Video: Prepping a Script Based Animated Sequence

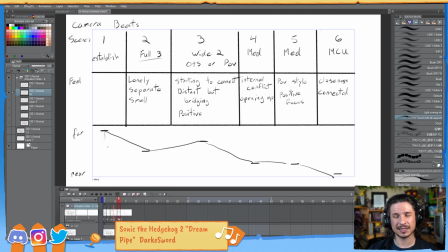Now, the other thing to keep in mind is that the establishing shot doesn't really count towards all of these. Not in the same way, because we are going to be changing the environment completely. The establishing shot is just kind of the, like, here we are. So the character moments actually starts here, which means we create an
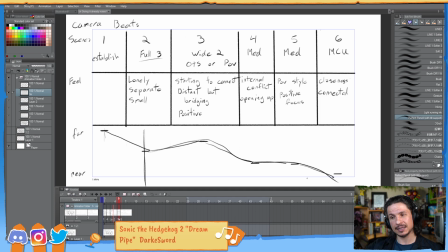anticipation in the camera before coming in and getting closer and closer and closer for the emotional beats. If I wanted this to feel different, where we build up and then the character, maybe they say the wrong thing and oh shoot, they
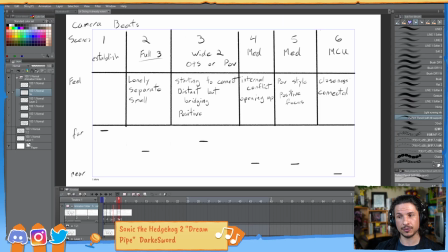they pushed the other person away, I would change this. Maybe by the end, the camera goes a little further and we end up just a little further than we were at the beginning. So we feel that the character has distanced themselves. They've lost a little something.
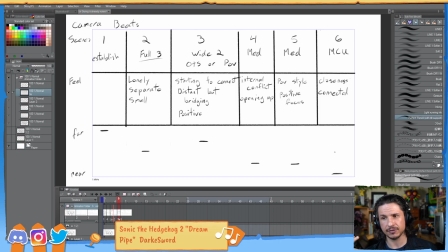But I can use this visually to help myself see if the cameras are bouncing. So for example, if this shot, instead of staying with a medium, I go with a medium wide shot or a medium long shot and go here.
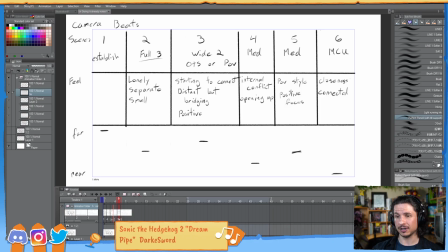Now we're really bouncing. You can see it how the curve suddenly goes up, down, up, down, up. It's just zigzagging the whole time. Not great. But by having this as a medium shot, and maybe even like a slightly closer medium shot, we can start building this connection
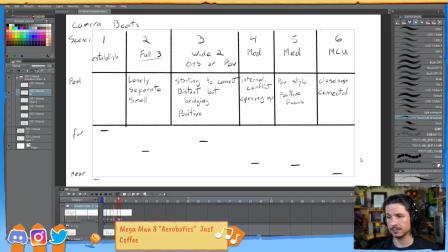and this flow in the line and the way the camera moves through the scene. So I tend to think of camera work in this way of how can I use this to enhance the story?
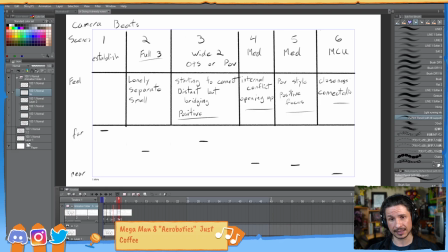What emotions do I want to sell with that camera? And then try to make it so that on each cut, we are progressing the story in one way or another with the camera movement and the framing of the camera.
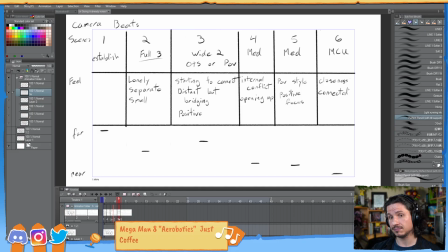Does it always have to be like that? No. But if you can use that to enhance a scene, it will make it feel stronger.
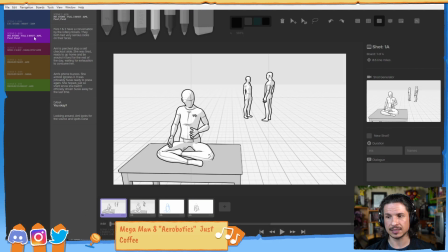And once again, coming into here, that was the goal, was we start, let's actually move this one, that was just a test. So we start kind of far from the character, and as the scenes progress,
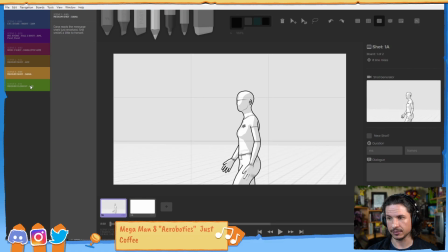this one would actually be a little closer now, we get closer and closer and closer.
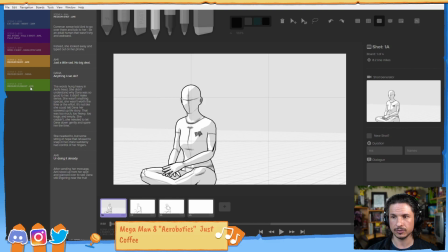So if we kind of just focus on the main character here, doot, doot, doot, we can feel that getting closer.
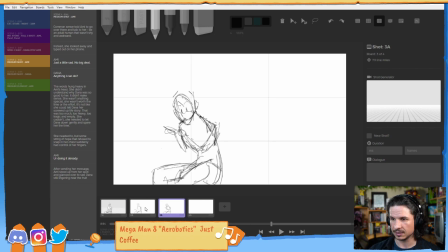Even this one would be a little bit closer. Look at my drawing here, just a little closer there compared to there. But I could actually set my drawings to be the first one here.
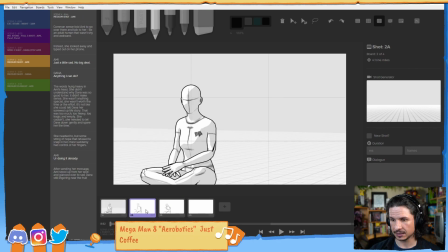So we go from there to there, and then there.
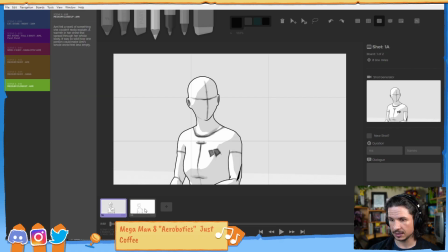I don't have a drawing for this one, unfortunately. And then there.
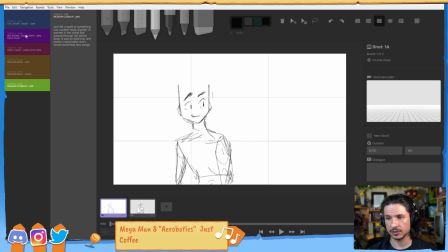So we do this. So we get closer and closer to the characters. We feel this connection with the character a little bit more on each shot that we cut back to her.
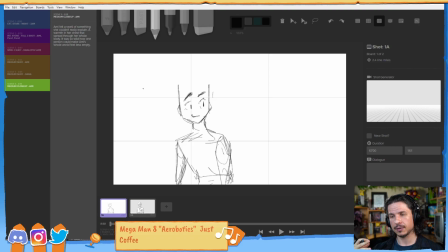This way, as an audience, we are building that connection as well. And it's using all of that kind of cinematic language to help enhance these ideas.
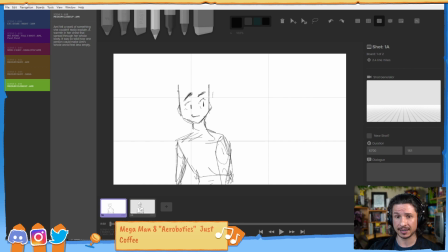And there's a lot of it. This is where Master Studies comes in very handy. Because it's not, like, there's so many elements to this. There's the left and right. So if you split the screen in half, so if I do this, the screen is split in half. Both characters have their screen left, screen right space as we go through.
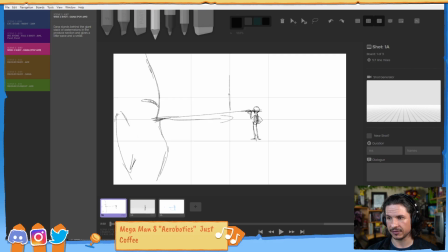So this character's screen left, this character's screen right if you cut it down the middle here. Let's actually take off the, there we go. Screen left, screen right. And what I'm trying to do is to show the distance of the characters.